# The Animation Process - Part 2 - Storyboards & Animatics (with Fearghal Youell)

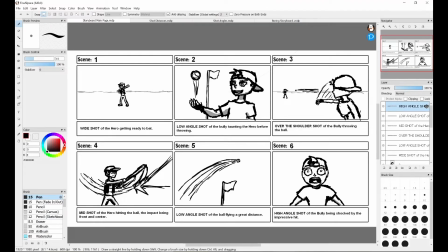Hi, my name is Fearghal Youell. I'm a storyboard artist and animator, and this is my second of 3 tutorials I'm making on the animation process. Last week I did a video on character design, and this time I'm doing one on storyboards. So if you don't know what a storyboard is, it's basically a series of drawings that are done to plan out a scene.
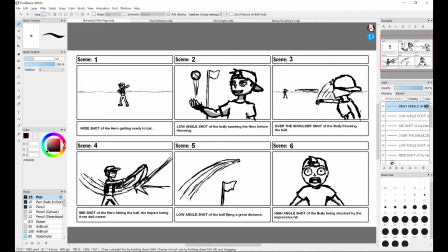In animation, it's basically the start of the actual animation, these rough drawings to figure out where everything's going to be animated on. And it can also be used for non-animation, live-action type works to plan out a scene, especially if there's non-realistic elements like dragons or giant robots, because you want to figure out where everything goes before you start filming and then adding those elements in afterwards.
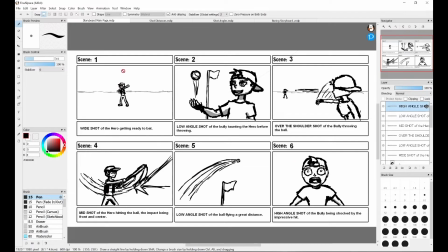So I have an example of how a storyboard works here. Each one of these pictures, it represents a different shot in the scene.
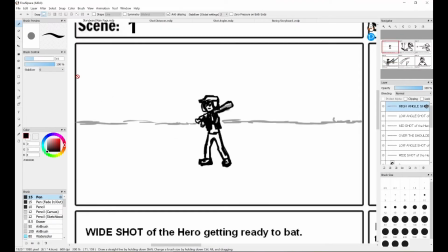And the first shot is of a hero, he's getting ready to bat, he's playing baseball.
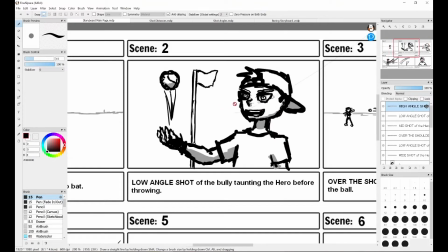And then the next shot is a rival of his. He's got a ball, he's going to throw it.
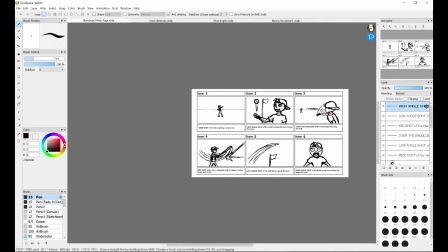Next shot, the rival, he throws the ball, and the shot after that, the hero, he hits the ball.
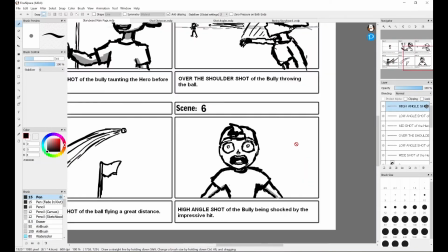And the next shot after that, the ball is flying a great distance, and the final shot, the rival, he's shocked at how far the ball has flown.
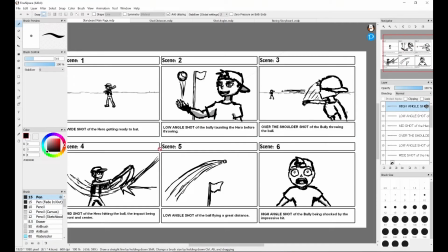So if this was an animation, this is what would get drawn out first, and then the animators would receive these drawings, and then they'd animate over it, get,
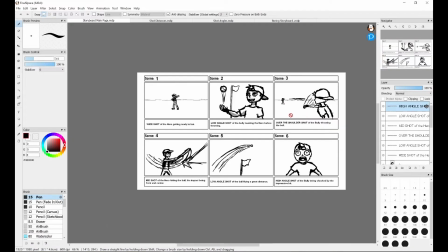new drawings over them, a series of drawings to make everything start moving.
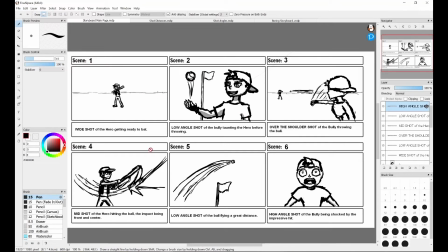And, this is the traditional format of what a storyboard looks like. 3 drawings at the top, 3 drawings at the bottom, and they usually also have these words and this text here. One at the top to determine what shot or scene it is, and some text at the bottom like describing what's happening.
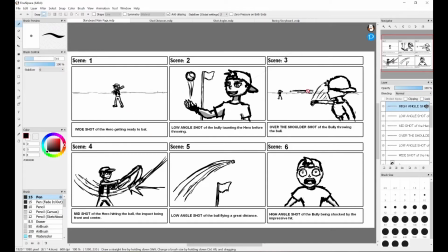But that's not too necessary. The real important part of a storyboard is the drawings. They're helpful, but they're not 100% needed. And this type of format here, I got it off Google Images, so you can do the same if you want, all these specific boxes.
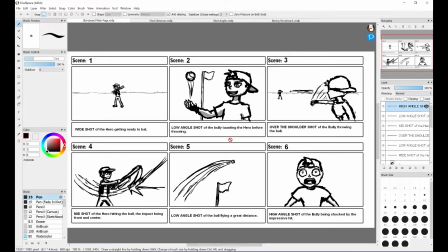And so while you may not notice this, but you probably subconsciously notice this whenever you're watching a scene, shots aren't all, they're not all the same type of shot. They're not like the same distance, the same angle. They use a variety of distances and angles.
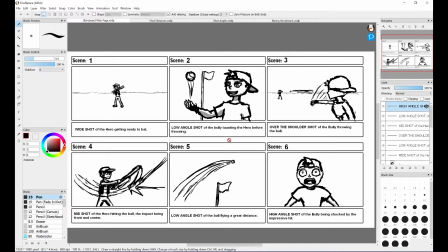And that's the important part of a storyboard artist, is to figure out those variety of distances and angles to make shots more interesting than if every shot was the same. And now we'll be going over all those different types of distances and angles to make a shot more interesting.
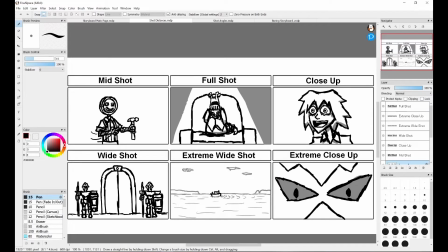The first thing we'll be looking at is the distance of your camera, or in the case of animation, the imaginary camera, because there isn't an actual camera when you're animating, but we all say camera because it's easier to think of it that
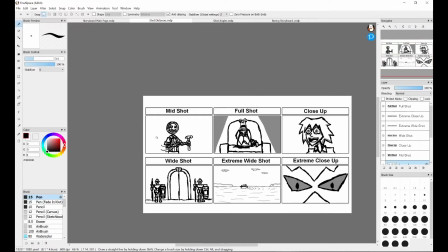way. So I have a bunch of examples here using the characters that I drew in last week's character design video. So the first example I have is a mid shot using the button guy, and he's showing off a hammer.
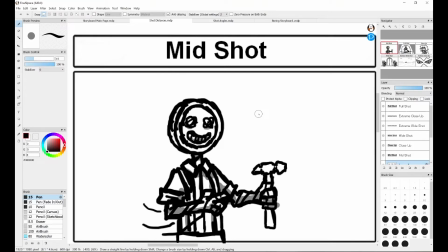The mid shot is defined as showcasing the character's upper body, and I'd consider it the most common type of shot there is in filmmaking, and that's because it showcases all the important stuff. It's usually used when 2 characters are talking to each other. It'll be cutting back and forth between the 2 characters and showing only the upper half of their body.
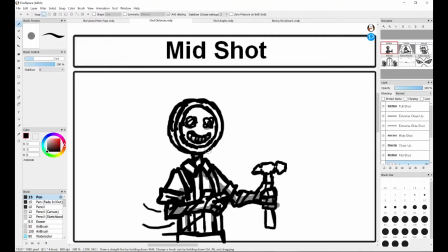Because you see all the important things. You see their facial expressions, but you also see whatever they're doing with their hands.
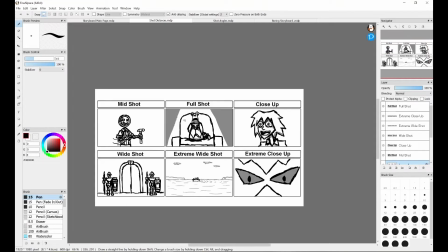So yeah, I consider that the most common type of shot. The full shot is when you show a character's full body,
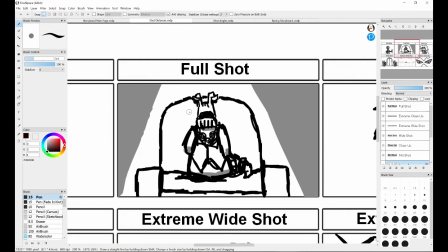and naturally you'd use it for when a character is doing something with their full body, if they're running or they're jumping, anything to do with their full body, but it also showcases the importance of a character. Usually a main character will be introduced showing their entire body, because you want to get a full sense of who the character is when you're introduced to them.
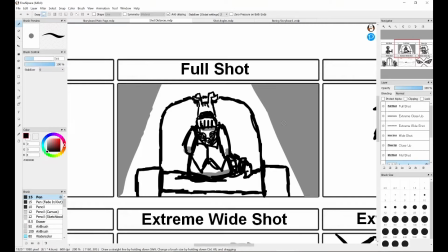But if it's not like an introduction, it's often just, used to either show what they're doing with their full body or showing their importance. I got the slug crime boss here, and I imagine a scene with him would always show the entirety of him to show how powerful he is.
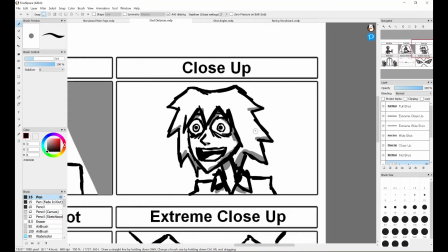Here he is sitting on his big chair. He's got a commanding presence to him. Now the close-up is when you get close up to an object or a character.
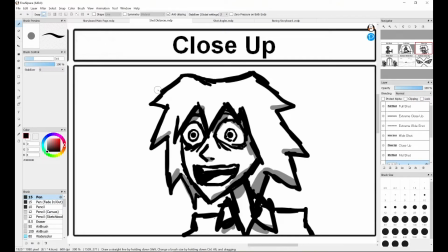In the case of a character, it's usually to their face to showcase the details of their emotion. So I got the gardener guy, he's super happy, and the camera's close up to him to showcase how happy he is, all the details of his happiness. If it's not on a character, if it's on an object, it'll show important details of that object.
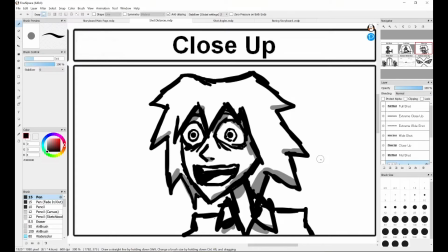If it's a close up on, say, a watch, that'll usually be to show what time is on that watch, anything like that.
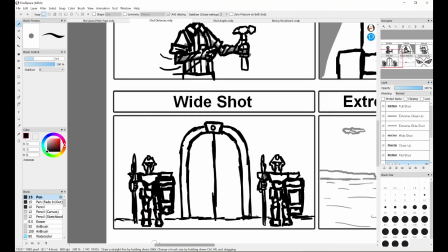Next, we have a wide shot, which, like a full shot, it shows a full body, but it goes even further, usually to show the full bodies of multiple characters, and whatever else is important in the scene. I got 2 of the robot guard guy that I drew last week, and they're guarding a door, so, it's got all those important details, the 2 guards and the door.
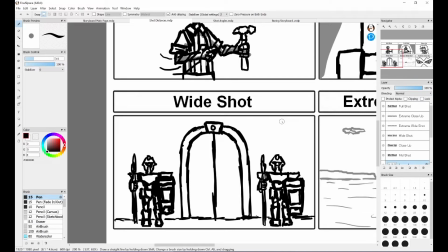That's why you'd go even further out than a wide shot, to showcase what, multiple characters are doing and the important thing that's involved in the scene. But if you have just one character in a wide shot, that's usually to show, loneliness or weakness, if you got, one small person in a big world.
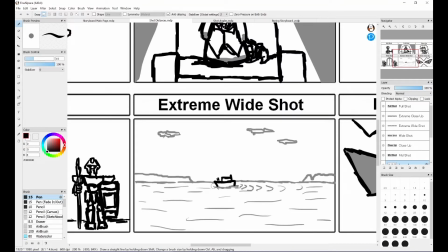But even further than a wide shot is the extreme wide shot, at which point, the characters become even less relevant or important. I've got the chip guy here, the chip ferryman, but the shot is so far out that you can't even see him, really. It's more about the boat he's on and the environment he's sailing across.
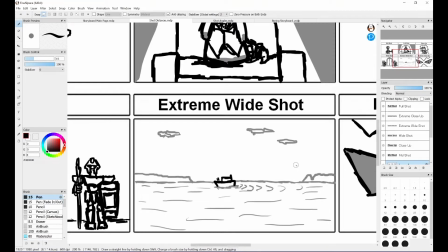That's usually what a wide shot is to show the environment, or maybe like a super big important scene. If a bunch of vehicles are doing something, an extreme wide shot will usually be needed to like showcase what's happening there.
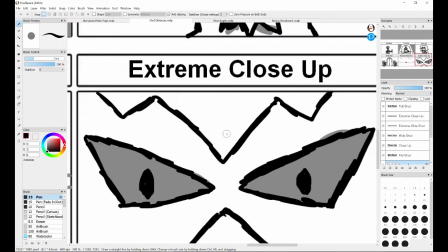And the reverse of the extreme wide shot is the extreme close-up, where it goes even,
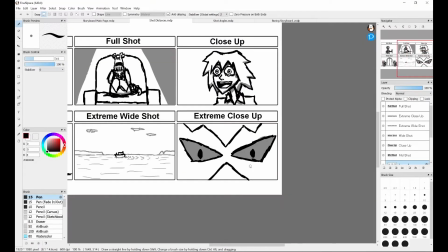like a close-up, it goes like close to a character's face, but it goes even further, usually on the eyes,
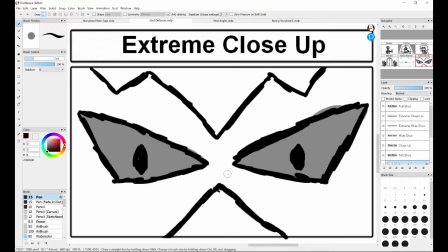or maybe it'll be on the mouth. We want to, make what a character's saying important. You may get close up to their mouth, but often it goes close up to the eyes, because the eyes are the most important aspect of expression.
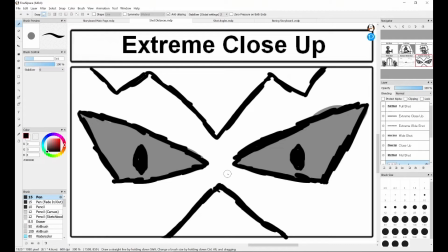They're the most expressive part of the body, generally, considered to be that. And so here I got the bird, jock, sports bird, and it's close up to the eyes because she's like angry at someone, or she's like challenging towards someone, so it showcases that by getting super close to her eyes.
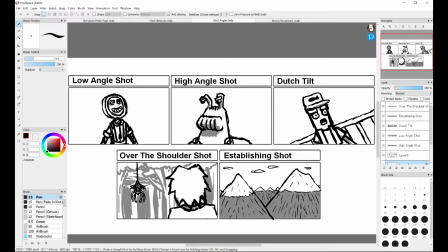After you have your distance figured out, you may want to consider your angle. Now that's not too common. Most shots are at like a normal angle facing straight towards a character, but there's a lot you can do.
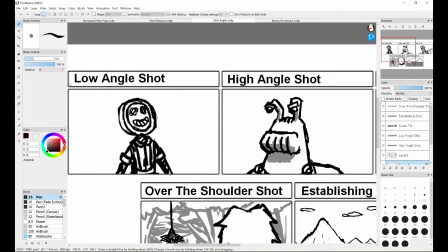It's very effective to change the angle if you want to convey something. So the two most like common types of different angles are the low angle shot and the high angle shot, and they basically have the effect of like looking down at a character and looking up at a character respectively,
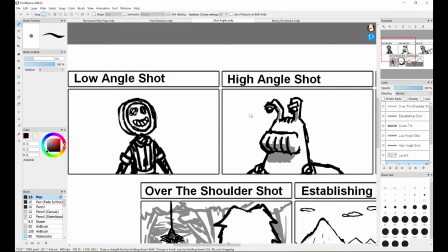and it's basically making them look smaller and making them look bigger, and the effects that come from that.
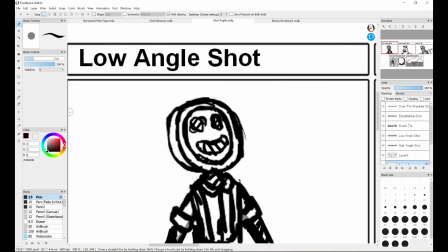So a low angle shot, you're looking down at a character, and that'll usually make them look like weak or scared.
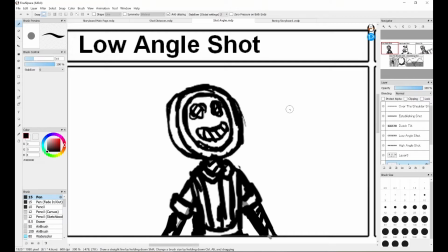So I got the button guy here, maybe he's like looking up at a big monster or something, so it looks weaker and more scared. But it can also make a character look cuter if generally all the effects that come with like making someone look smaller.
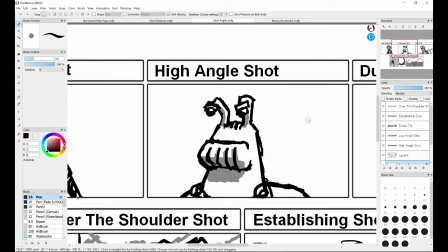And then the reverse of that is of course the high angle shot, and of course the reverse of that effect is making them look scarier or more intimidating. So I got the slug crime boss. He'd probably be looked up by the camera a lot to like showcase his power and his intimidation.
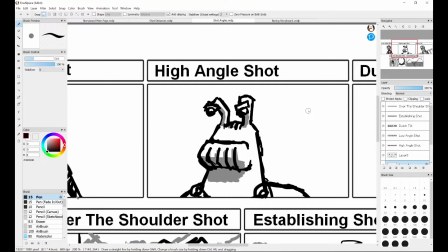But it can also make someone look like strong or protective if you're looking up at them. So yeah, that's looking up and down with the camera.
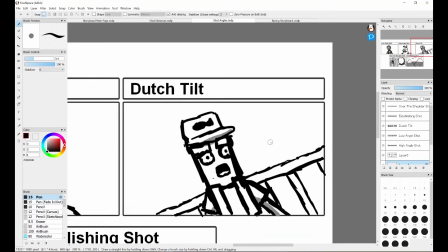That's the effects that happen with that. But you can also tilt a camera, but that's a lot less common. And that's what's called a Dutch tilt. And it's basically just used to make a scene confusing or disorientating. If a character is confused, if they're scared, oftentimes, well, not often.
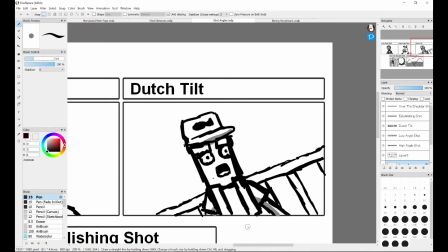It's really rare because it's a very weird effect to like make a character at a funny angle. But say we got the chip guy here. If he's like confused what's happening in the sea, the camera may be at an angle to showcase his like befuzzlement.
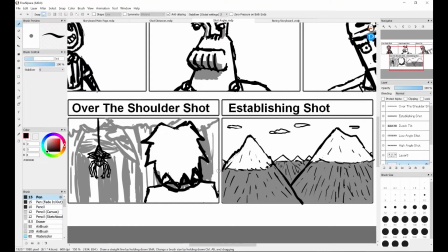And these two examples here, they're not really angles, but I wanted to fill up more space, so I've got these two kinds of shots here as well.
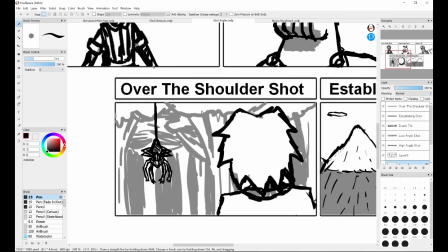There's the over-the-shoulder shot, which it's exactly what it says on the tin. When a camera, or hypothetical camera, is over the shoulder of a character, it'll usually show like the back of a character on one side and then whatever they're looking at on this side. And this has two effects.
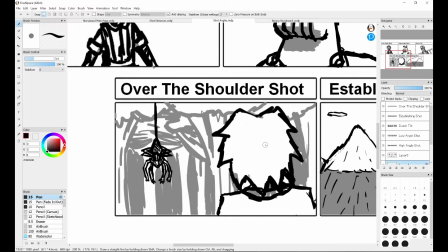It can obscure what character is, at the forefront. It can hide their identity, but it can also, show you more, like, a closer understanding of their perspective.